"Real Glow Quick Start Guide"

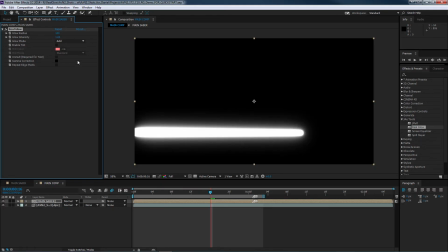4:07 So that's just a couple of things to know there, but I'm going to put it back to screen for this example. Now we've got a nice looking glow, nice looking fall off.
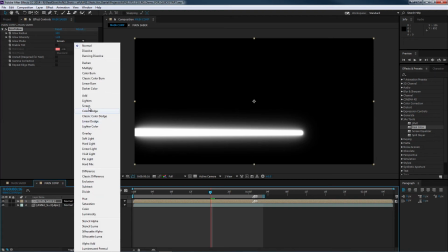4:15 So I'm going to set this layers transfer mode to screen so that I can go over back over the plate, and that's looking really nice.
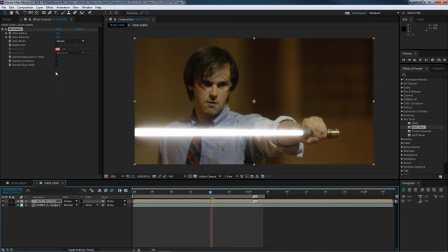4:22 You'll notice here that this blade doesn't go all the way to the edge of the glow, so just hit repeat edge pixels so that it'll continue out, and that's pretty good. So to give this blade some color, we're going to go ahead and hit enable tint, and by default it'll be red. Now the default tint mode is standard, and there's three choices here,
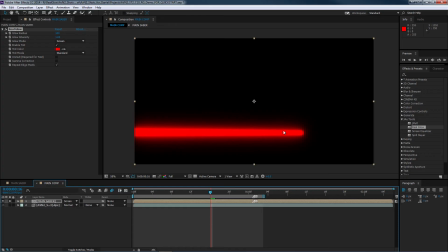4:39 but if we solo this layer, the standard will just tint things just like a regular tint control in After Effects will. If you want to keep that white hot core like you see on a normal lightsaber effect, you can switch the tint mode to softer,
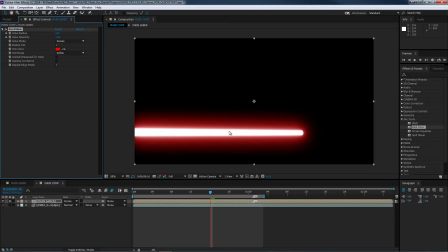4:54 and that'll just help you keep that incoming white core that we had from the rotoscoped blade, and that gives us a nice white to red fall off like a maybe a bright light source would. The other tint mode is light mix, and basically light mix works like
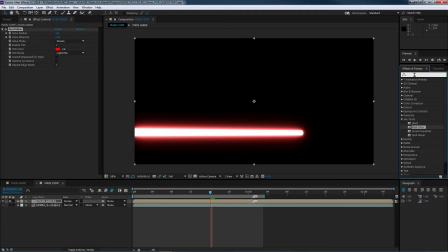5:08 a lighting gel, and that may be a bit more apparent if I put a tint effect in front of real glow of another color.
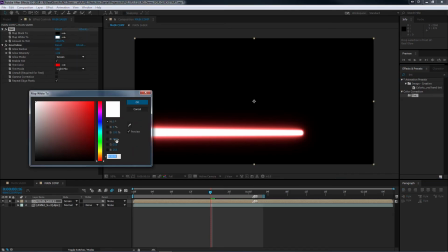5:16 Let's say green.
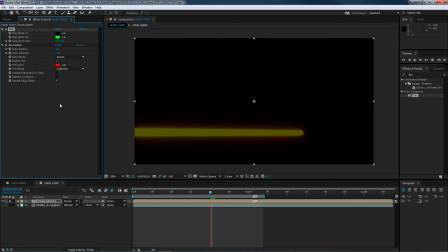5:22 And now our color gets mixed with that green. So that's just a couple of things to keep in mind there. And if you also don't want to use screen here, just another quick control, just like with the text, you can actually use the unmult to composite the blade over the top.
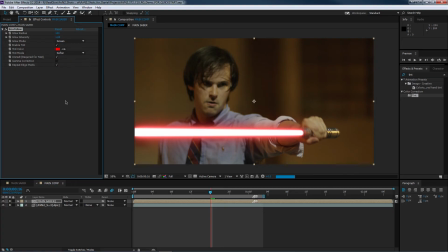5:40 And whoops, I still got light mix, so we just switch it back to softer. And there you go.
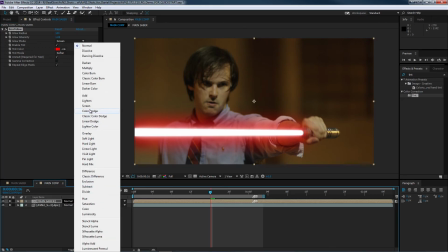5:44 That gives you a little bit of a difference there. But for a lightsaber, I think screening it is probably the most realistic way to composite.
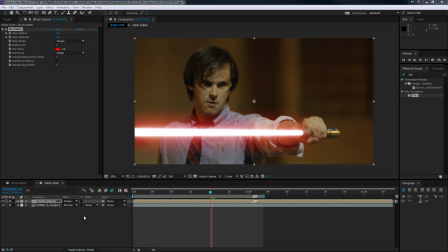5:52 And so there you go. And one last thing I wanted to mention here is the gamma correction tick box. Sometimes gamma correction can actually look better when you're an sRGB comp that's not linearized. And you just check it on and it'll apply a linear gamma correction.
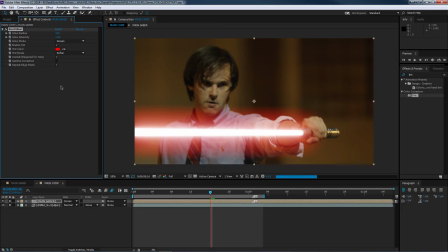6:07 But in the case of this lightsaber, I think we're going to leave it off. But I just wanted to make mention of that in case you want to use it for a shot.
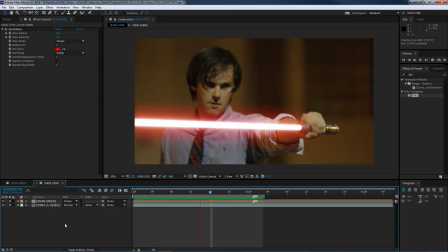6:12 So now that we've covered all that, let's see this thing in motion. Build a RAM preview. And there you have it in motion, a lightsaber effect worthy of ILM.
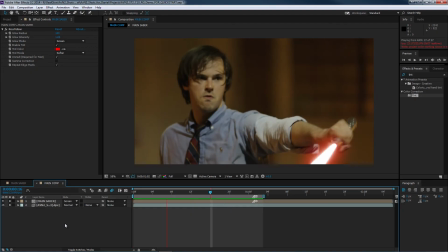6:21 I hope that you've enjoyed this look at Real Glow, and I can't wait to see the amazing things you guys do with it.